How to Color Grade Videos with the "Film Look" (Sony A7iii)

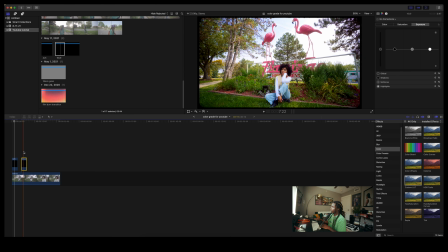[9:07]
The 16:9 one is the one that I would use for this because I kind of like this entire I kind of like this entire scene.
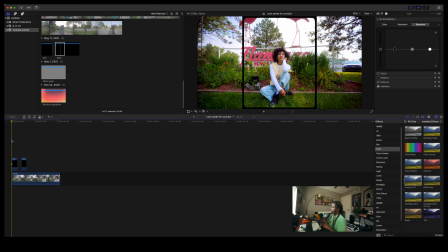[9:17]
So I would like want this entire scene to be seen, whereas the 4x5 kind of, you know, it definitely takes up a lot of real estate, and that looks good to me.
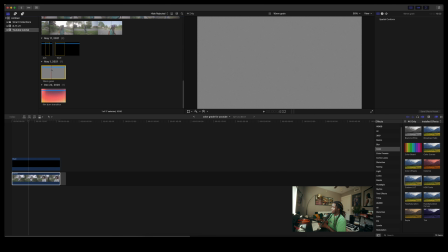[9:28]
I have a 16mm grain kind of overlay.
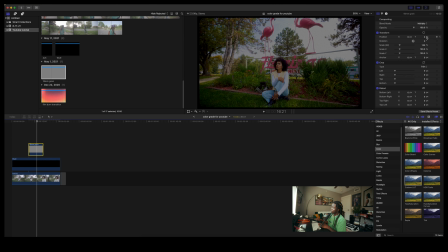[9:31]
The 16mm film grain, I'll come over here, and then I'll usually do multiply, and then I come over here and then I raise the exposure on it.
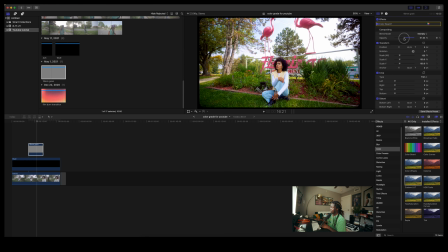[9:41]
Then I come back, I kind of bring the opacity down on the grain because sometimes it's like very like just overwhelming. You can see it almost all of my footage, even like this footage that you guys are watching here right now,
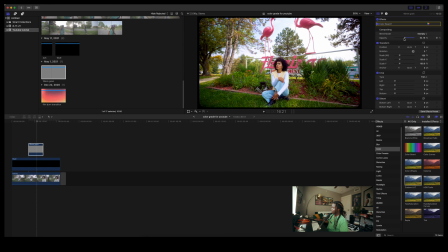[9:55]
has grain on it, that, you know, artificial grain. So it's not the real film grain, and it's not film, and it never be film. We all know that, but here we are. So to finish up this image a little bit, what I would do is I would come to color board, because for me it's a little
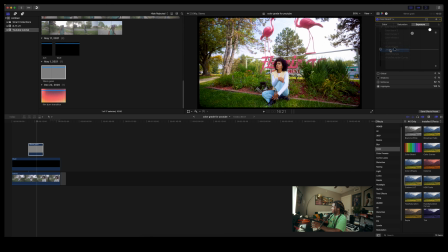[10:13]
purplish, just reddish, like all of that, like just overall. And I would just introduce a little bit of, you know, greenish into the entire kind of frame, just image in general. So all right, then I would take this, then I would take this, and then I would take this,
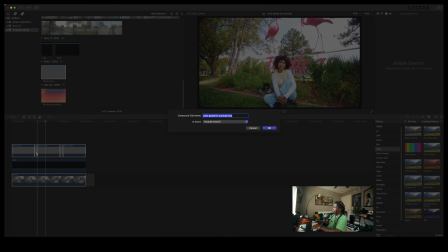[10:33]
and then just make it a compound clip, just because it's just too much, you know,
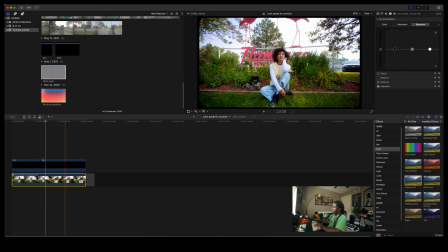[10:39]
taking up too much space on the timeline. I don't like that.
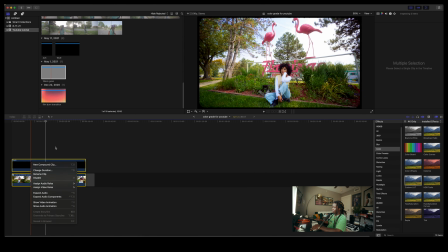[10:42]
I could also make this a compound clip as well, so it's just like all one clip after that.
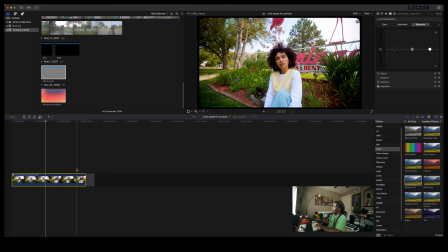[10:49]
So here we are, one clip, and I would be done with this. I chop it up until it looks good, add it with other stuff, and, you know, looks good to me. I like that. like I said, a lot of y'all might be very surprised about how much of a simple approach I take. I make a lot of videos and I film a lot of videos. I edit a lot of videos.
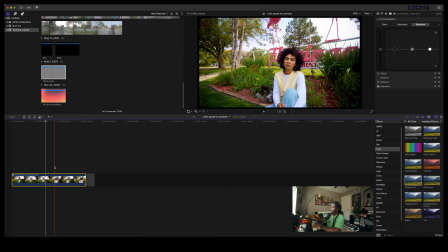[11:05]
I don't want to stand here, you know, my entire life just editing, color grading and stuff like that. So I don't overcomplicate things. I don't overdo things. I kind of keep it simple and just move on from there.
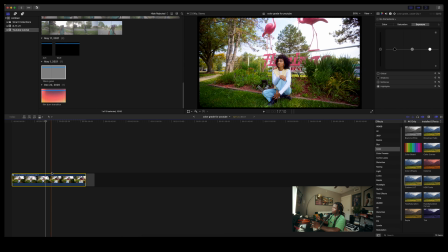[11:16]
So that's usually how it goes. I don't necessarily even do the same thing for every single video.
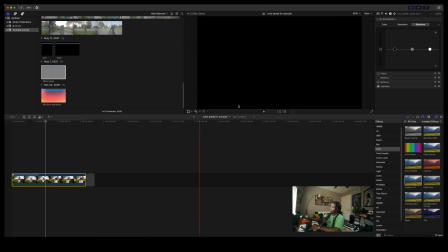[11:23]
As y'all know, I don't add this 16:9 frame around every single, you know, clip that I do.
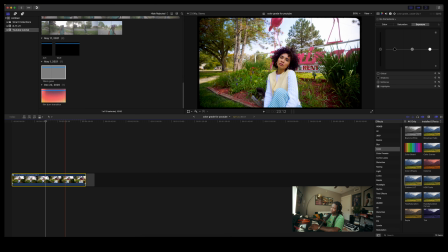[11:28]
But if I do want to add it and it looks good to me and it's just for something that, you know, I wanted to add it on, then I will.
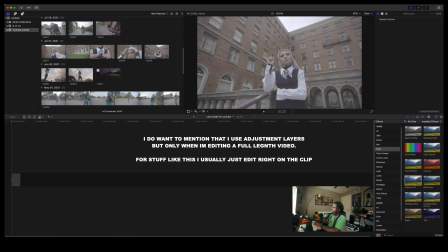[11:35]
But that's usually how it goes. But we'll edit one more, if not a few more, you know, kind of clips just to, you know, show y'all, you know, what's going on.
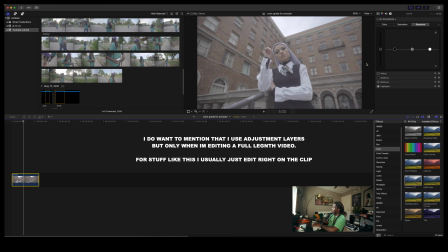[11:43]
So yeah, you know, come over here, find a point of which, you know, I kind of like. I like that right there. So we're kind of gonna work just like as we see things.
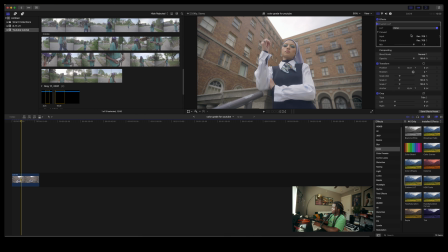[11:59]
So what we're gonna do first, we're gonna add the filmic, and maybe we might add 16. Cinematic film. Nah.
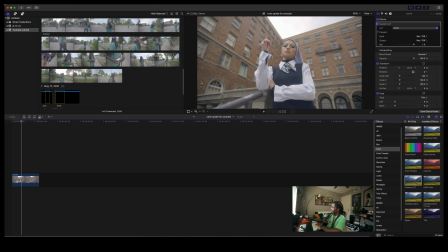[12:14]
All right, let's actually do the filmic, because then I can show you guys like how like this preset isn't like end all be all. You still have to, you know, do what you got to do to make it look the way you want it to look. So negative maybe 30 on that,
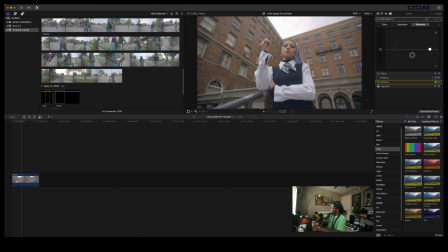[12:29]
negative 10 on the shadows, bring up the highlights, saturation, because this is very desaturated, 30 for shadows, 30,
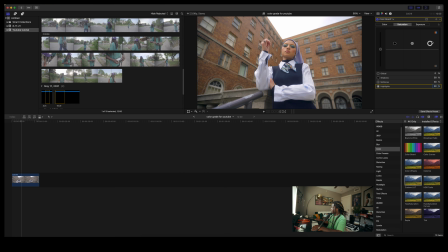[12:47]
and then 30 for highlights too. But I'll actually bring that down because I made everything look kind of crazy. Then we're gonna come over here, we're gonna go to color wheels, and then we're gonna introduce like some color contrast into this,
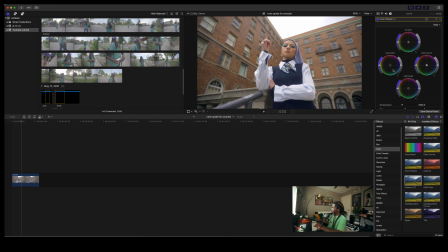[13:03]
because the colors aren't, you know, exactly the way I want them to be. So for shadows, we'll start with shadows first. We'll add, you know, a little bit of green to that. Shadows.